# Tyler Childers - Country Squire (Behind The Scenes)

Hey everybody, it's Tony Moore. I'm directing this New Country Squire video.
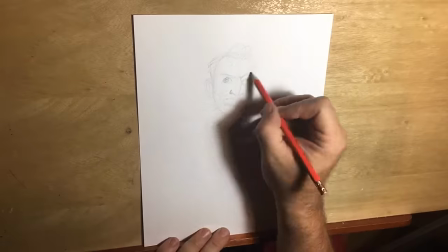I hope you guys like it. Up until now, I've been known as a comic book creator.
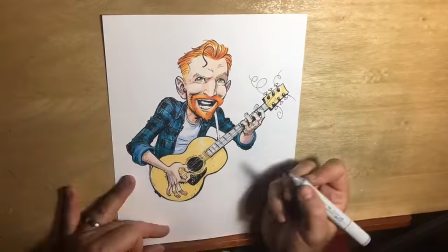I was the artist on Fear Agent, and most notably, just about everybody knows me from my work on The Walking Dead.
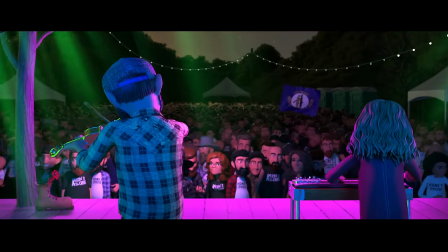This is a pretty interesting process. It's not like anything I've ever done before.
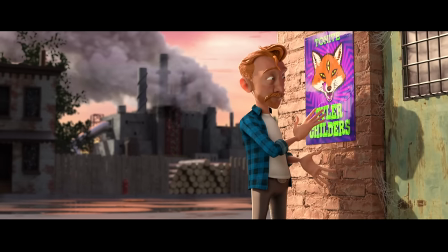You know, Fortunately, the producers set me up with the guys at Bumper Studio.
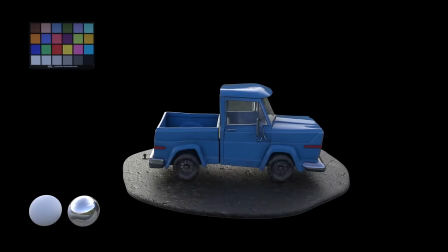It's like it just reached into my brain and pulled it out and made it real. All the little vehicles and the Squire model,
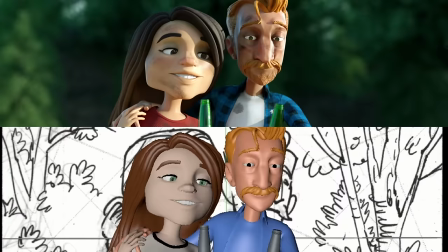all that stuff, like it feels like a real little tangible model that has to exist somewhere. And then it kind of like redawns on me that, oh, this is all, it's all just in a computer. The first thing we did was to literally just harass Tommy as much as we could, get as much director notes from him as we possibly could.
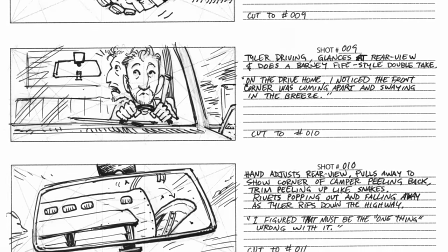Some of the team spent hours just essentially interrogating him. The visual idea behind the video is to kind of recreate a stop motion effect in CGI.
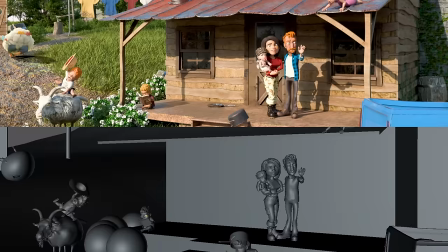So we try to take that as far as we could and imbue the video with a level of detail that you would expect from something like that.
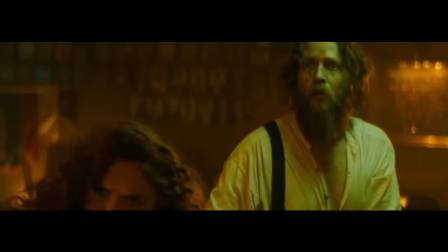We've got callbacks to the House Fire and All Yorn video,
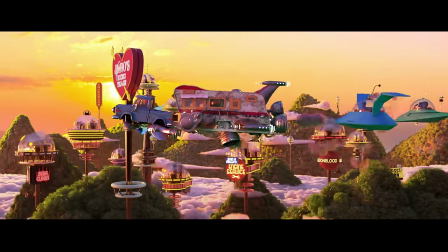the signage filled with nods to our friends and people whose work I like a lot. Hopefully people like digging through and finding all the little stuff I do in there.
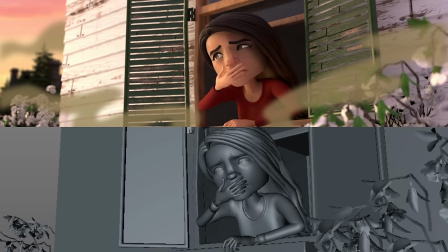You have this real looking environment, these real looking textures on the characters.
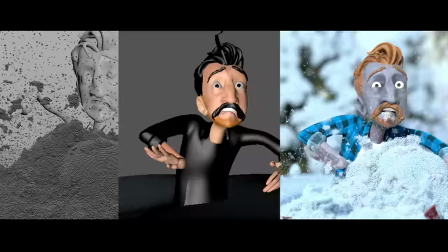Then you're able to push these extreme poses and really push this cartoon feel. that it has.
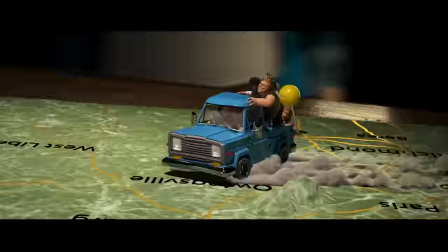There are little spots throughout it where the animators added some flourishes that I
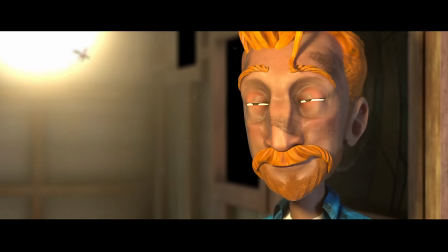didn't anticipate that absolutely completely floored me.
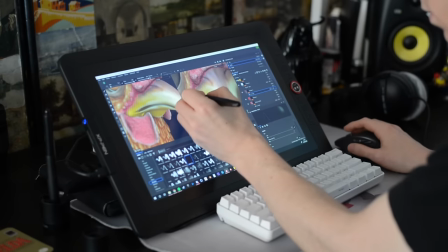Lots of asset creation especially with the characters because obviously these are actual people as well so we
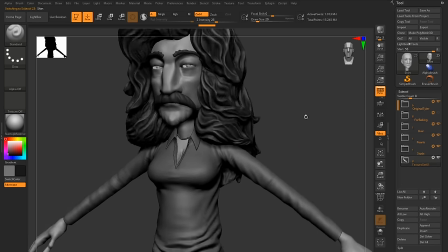don't want to upset anybody and offend anybody by creating somebody that looks completely wrong or you know it doesn't kind of hit the mark. Obviously during production there was a little kind of global pandemic.
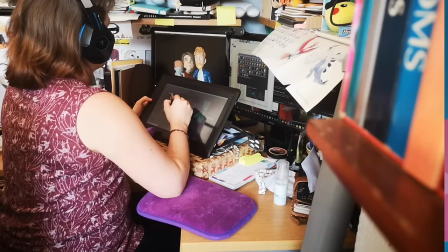We had to make sure everybody was remote working. The team did an amazing job to be able to carry on and start producing, pushing out the shots again.
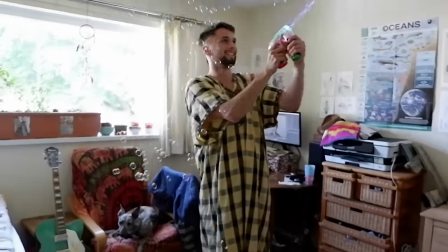It's really down to an amazing team that can come together and just communicate and able to be able to just keep going.
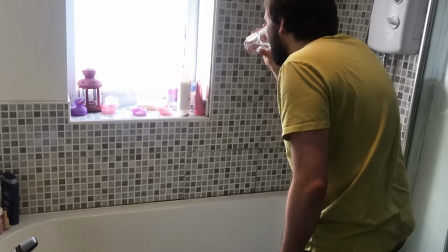I recorded the spit sound effect in my own toilet which was nice so yeah I'm extremely proud of the team of being able to kind of pull off this amazing achievement and in this crazy this crazy situation that we're currently still in as well honestly I can't imagine this thing being in better hands than these guys because they absolutely knocked it out of the park